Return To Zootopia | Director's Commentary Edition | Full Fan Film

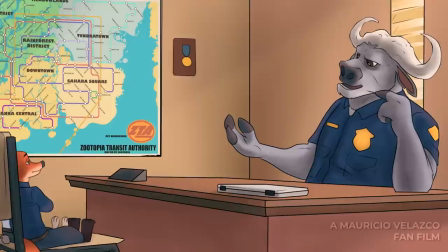45:32 My blessing to help solve this case. Let's figure it out.
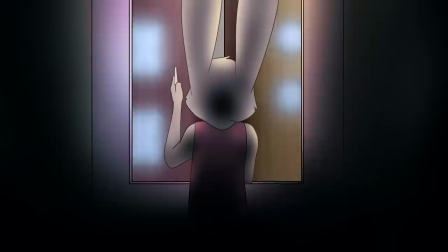45:37 Yes, Chief.
Now, this scene, and I'm not even joking,
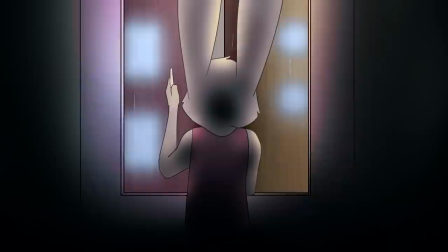45:45 it's like, I wanted it to feel very depressing, obviously, so it had to be kind of like this obscured,
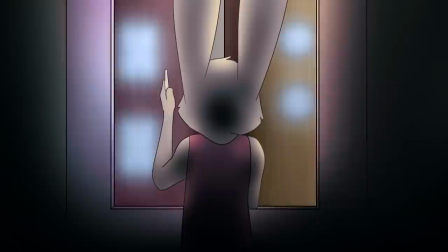45:53 like, I wanted Judy to feel lost here, so I actually literally put her in darkness,
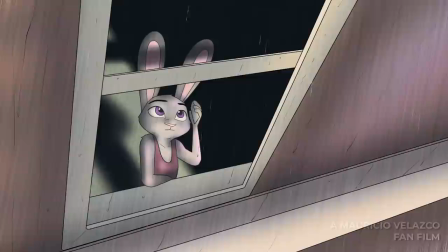45:59 and yeah, so it's literal. She's literally engulfed in darkness because she doesn't know what the hell's going on.
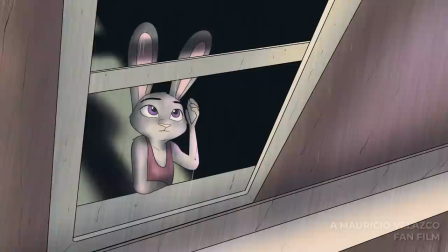46:06 She knows what she wants, but everyone is essentially against her, so she's kind of in this state of, like, confusion.
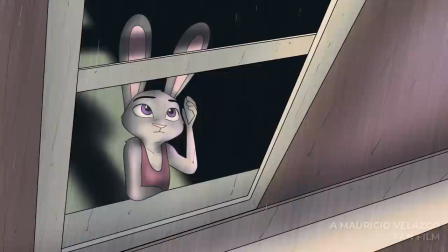46:13 That's why she's not even sure she should tell her parents about this, so... Yeah.
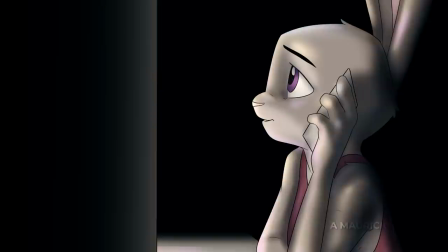46:19 Again, she's engulfed in darkness, so there's that.
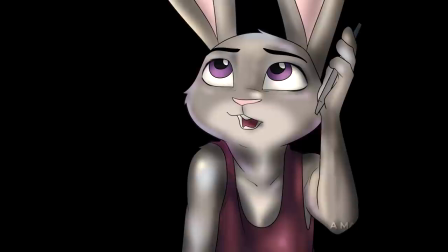46:23 One thing that, you know, that's very obvious is that she should be holding her... a phone to her ear, to her actual ear.
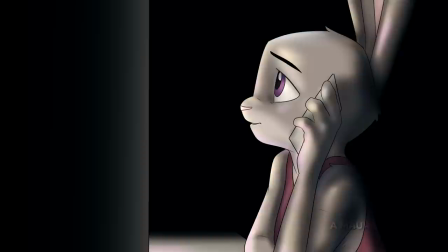46:32 And so that's why when I draw her, you know, the phone is a little bit higher to her ear. It's not directly, like, right in the side of her face most of the time.
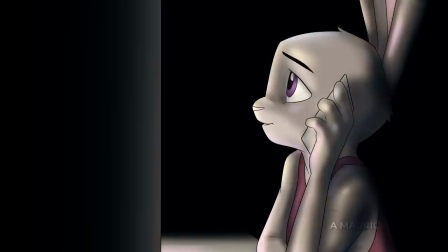46:40 Sometimes I forgot. But, I think,
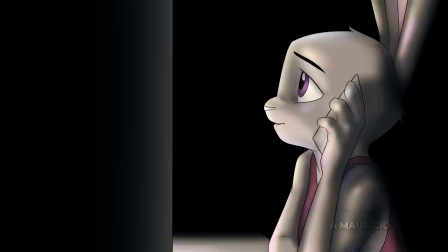46:45 if in Zootopia, these characters just in general, like, phones wouldn't just, they just wouldn't be like that.
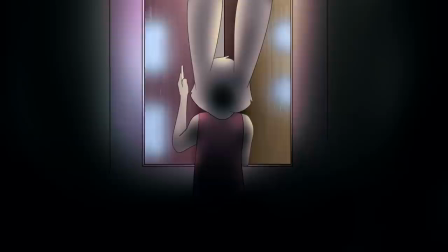46:53 It'd be different. I feel like phones would be, I don't know, but, again, to make it very simple, it's just like a normal smartphone.
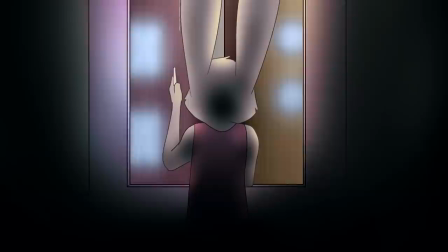47:03 And, yeah, I like doing the rain. That was fun. It kind of added to the feel of the scene.
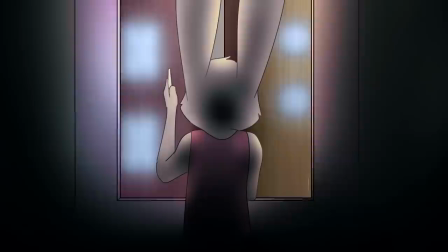47:08 And again, it's a little desaturated, so there's that. Now, I wanted the parents to try to be understanding,
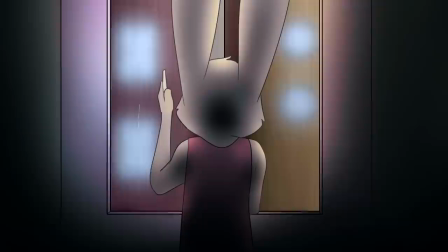47:17 even though they don't accept it, and eventually decide that they care more about their daughters, so...
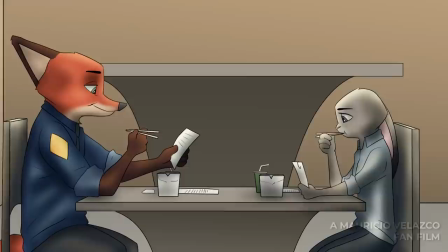47:23 Now, this is a scene that I instantly knew from the beginning that I wanted to have in the film,
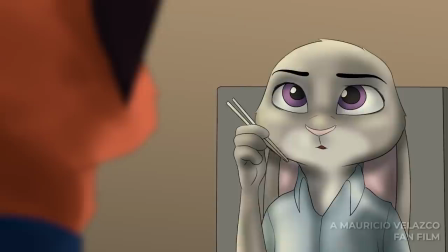47:29 and that is just these two solving a case, they're eating together, and it's like this kind of real,
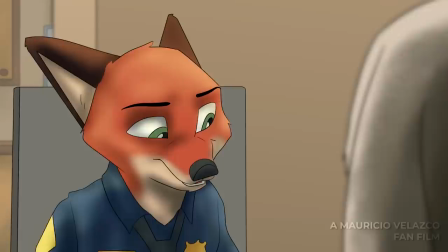47:36 like, oh man, we can't even, you know, just have dinner at home, at our homes,
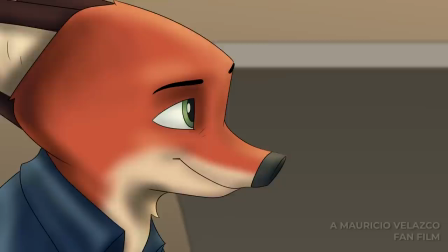47:40 so we have to do this on the job, and we're solving this case, and it has to be something we do together. It just kind of felt, I don't know, very investigative, one of those things that people do.
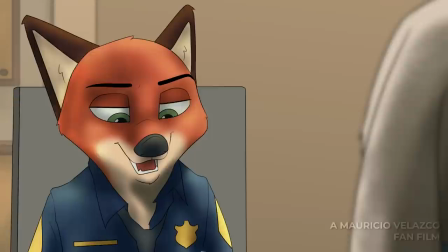47:49 And of course, they're eating Chinese food, fast Chinese food, so it kind of feels kind of like, again, real and kind of adult.
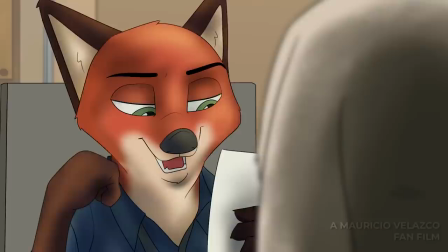47:58 And so I kind of, again, wanted that to be kind of the feel for the movie.
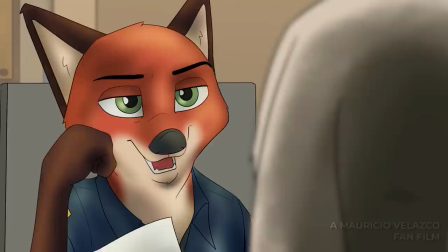48:04 Yeah.
By the suspect because we lost the fur when we fell into the water, so we're kind of in a rut.
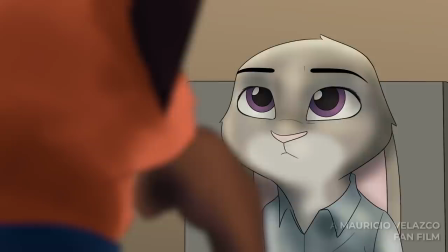48:12 And two creepy looking.
I remember that here, you know, I was still young, so I was like, is rut a word?
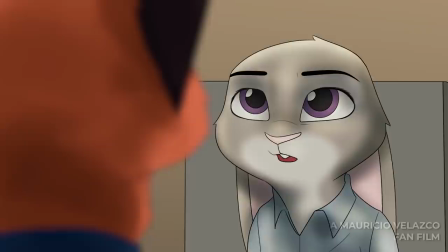48:18 Is this how you use rut in a sentence? I'm not even joking. I keep saying that.
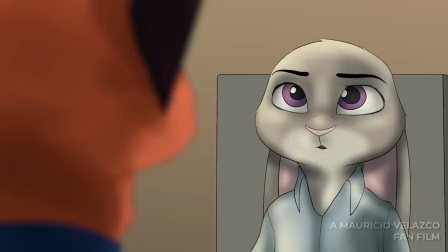48:23 I keep saying I'm not even joking. I need to stop doing that, man. But yeah, it was it's pretty wild.
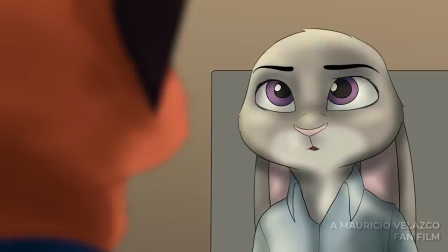48:29 Get it? Wild. Zing. So, this is kind of where they're starting to uncover the secret, you know.
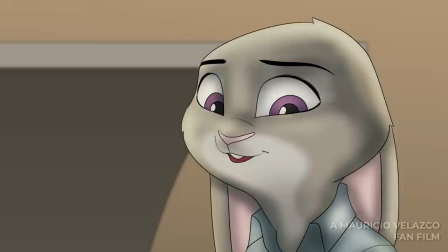48:38 Breaking and entering and attacking an innocent.
They're asking the right questions for the first time.
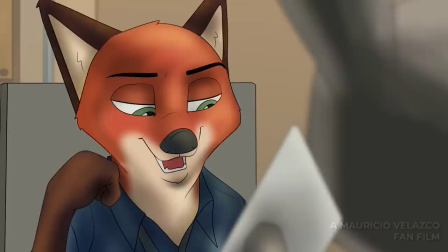48:43 So, yeah, she gets a phone call.
Miles.
I really liked drawing that.
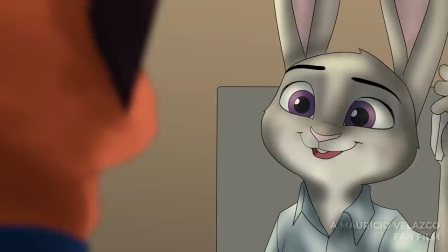48:51 Wow, he's talking to you a lot, isn't he?
I know this movie like the back of my hand, guys.
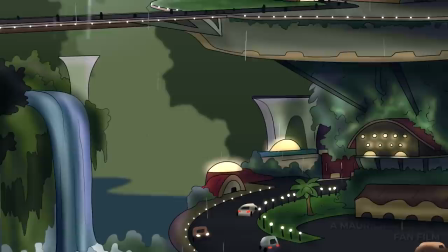48:56 It's not even like I'm being serious. So, this is the scene where it was kind of tough to draw, and that is the Rainforest District.
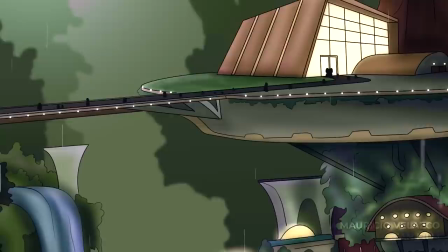49:05 And that is because the Rainforest District is really weird. It's very, very kind of like, it looks different.
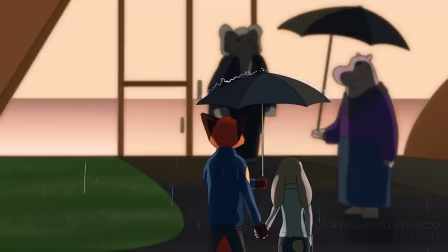49:11 It kind of looks like it has like funnels that kind of go in from the rain and like seep into the rivers and then that will evaporate, I guess.
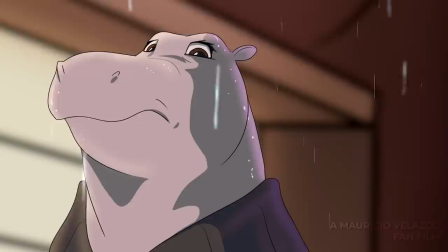49:19 And then it's like a cycle. It's really weird. I try to use the concept art from the book to kind of get a feel for the Rainforest District.
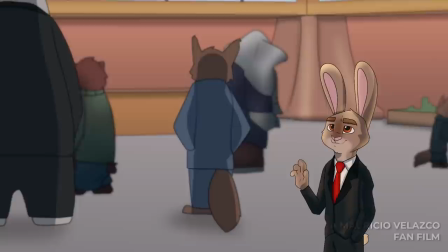49:27 And now this is some punk who's like looking at Nick and Judy, and she's like, ew, gross, why are they holding hands?
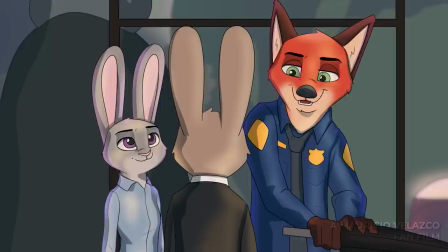49:33 And so here it's very important, Judy holds Nick's hand even tighter.